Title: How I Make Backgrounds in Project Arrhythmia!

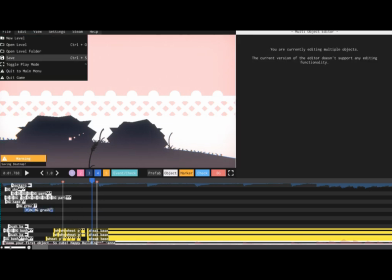242s
Something I've neglected to mention is first, and absolutely first,
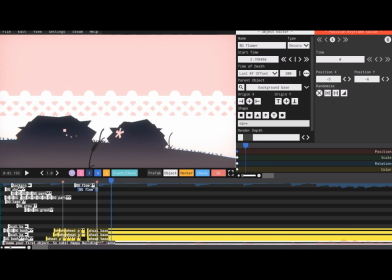247s
parent all of your background objects to one master control and have them all be scale parented. That way you can move the background around if necessary and simply use an instant keyframe on the
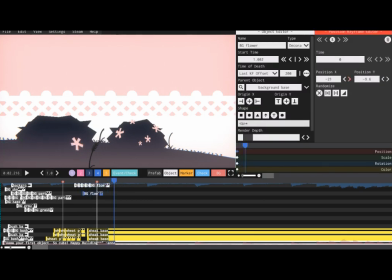261s
scale timeline to have the entire background pop into existence all at once or disappear all at once. Please be sure to make your first object scale parented to the base and just copy paste that one repeatedly. You don't want to know the suffering I've gone through after making
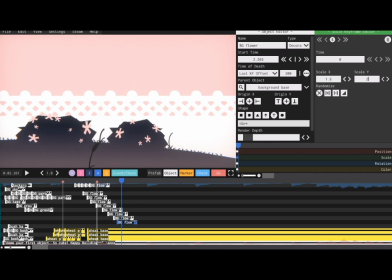280s
entire backgrounds and realizing I've forgotten to scale parent everything. Never again. When creating foliage for large clumps such as bushes and trees, hexagons are your best friend.
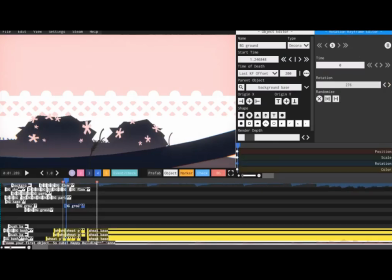297s
When the hexagons overlap and rotate slightly, it can create the appearance as though they are just large clumps of leaves.
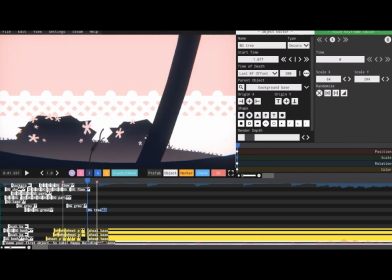305s
That way you don't have to individually make every single leaf and branch.
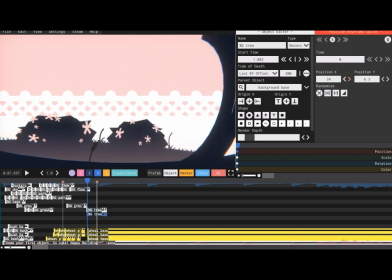310s
Anyway, when not making large leaf clumps, you can use semicircles and text objects. I personally really like using parentheses because they have a bit more of a taper to them than a regular hollow semicircle would.
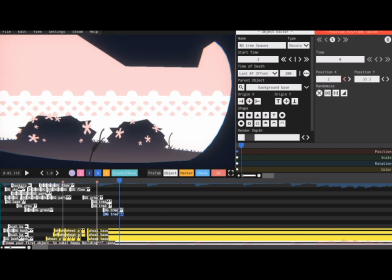323s
For more foliage, using bold asterisks can be a lifesaver when making flowers. When I put them on this bush, I even squashed and stretched them a little bit as I moved further to the side of the bush to give the illusion that the bush was actually a three-dimensional object.
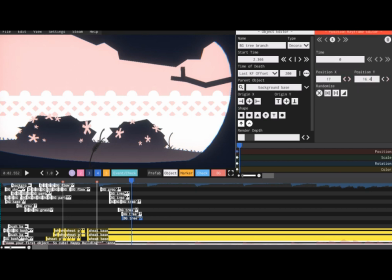340s
I normally take a non-Euclidean approach when designing a background.
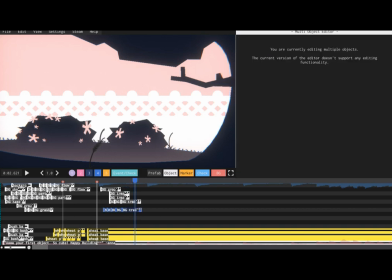344s
I like to make my grounds curved or have a gentle slope to make it softer and rounder, and even more pleasing to the eye.
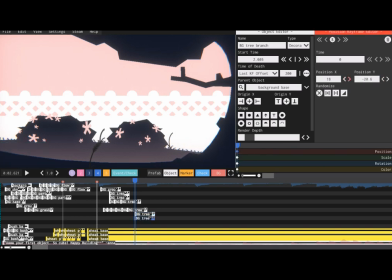352s
I actually didn't end up curving the fence here, since I ended up liking the stark contrast between it and how curved the ground and tree was.
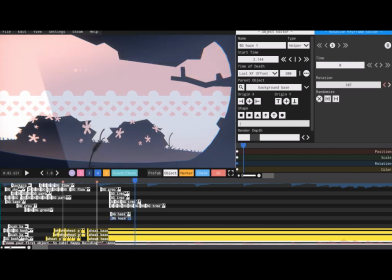362s
It was really interesting to work with here.
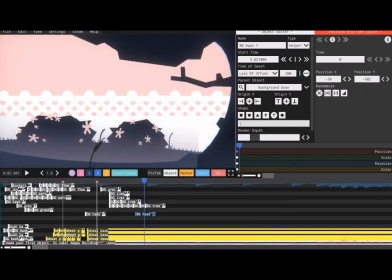365s
Speaking of contrasts and palettes, I choose my color palettes very carefully, and I never ever use a jet black.
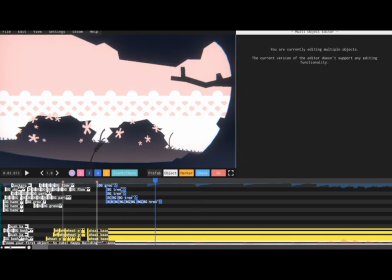373s
I add a hint of color to them, like a dark blue, red, or green. I'm really partial to blue.
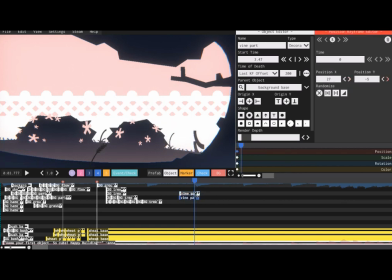379s
This is easier to look at and can even complement the other colors if you choose wisely. I choose a very dark blue here to contrast the bright pink shade of the sky and flowers.
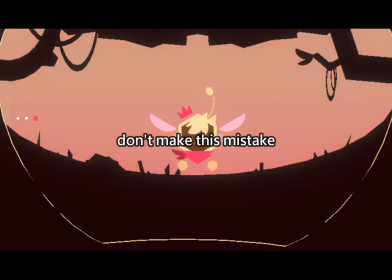392s
However, if you are making a functional level in PA, I do not suggest using high contrast within the background itself.
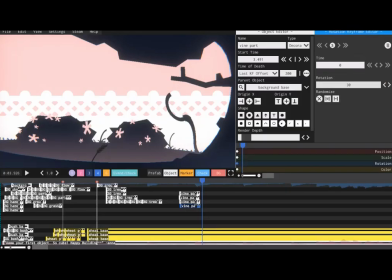401s
It's best to instead stick to solid, similar colors while using incredibly contrasting colors for attacks. This can allow the player to not get confused and help them understand what hurts them and what doesn't just a little bit better. Okay, I'm going off on a tangent now, but this is a massive pet peeve of mine.
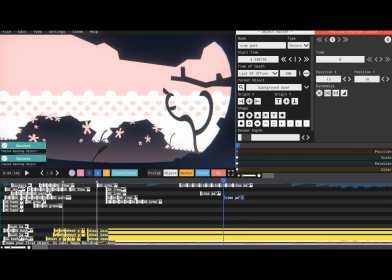420s
Please don't use incredibly saturated clashing colors for everything. You need to have a level of mutedness or desaturation in the palette you choose. Sometimes palettes can pull off a high saturated theme, but I don't personally vibe with that well.
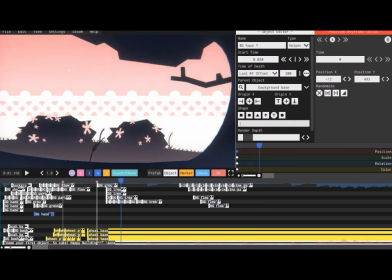438s
If you're stuck, just look up some palettes online to help you out.
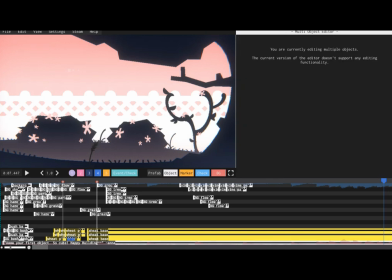443s
Choose something you like and roll with it. For cutscenes, I hide Hal by changing the theme and making them the same color somewhere in the background.
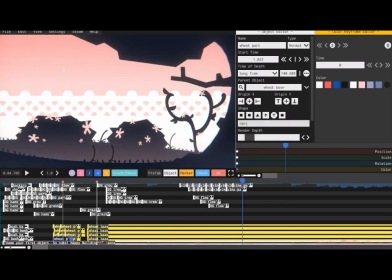452s
Pretty simple, really. Not much else to say here.
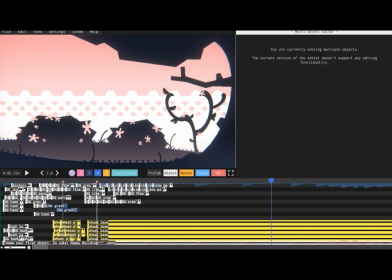456s
Not much else to say except that I'm really proud of how this background turned out.
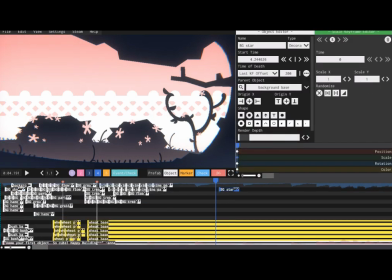462s
You'll be seeing this one a few times in a few cutscenes I'm planning for Heartstrings, so do look out for that. Anyway, that's pretty much all I have to do to create my backgrounds in Project Arrhythmia. I think this one took 3 hours, maybe a little bit longer.
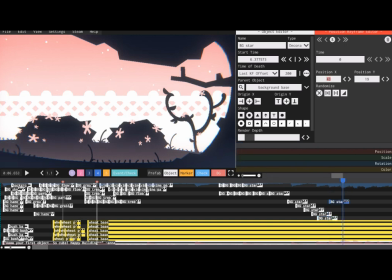479s
I don't know. I don't normally keep track of this stuff. So if you liked the video or want to see more of my hot garbage content, like the video and subscribe to me.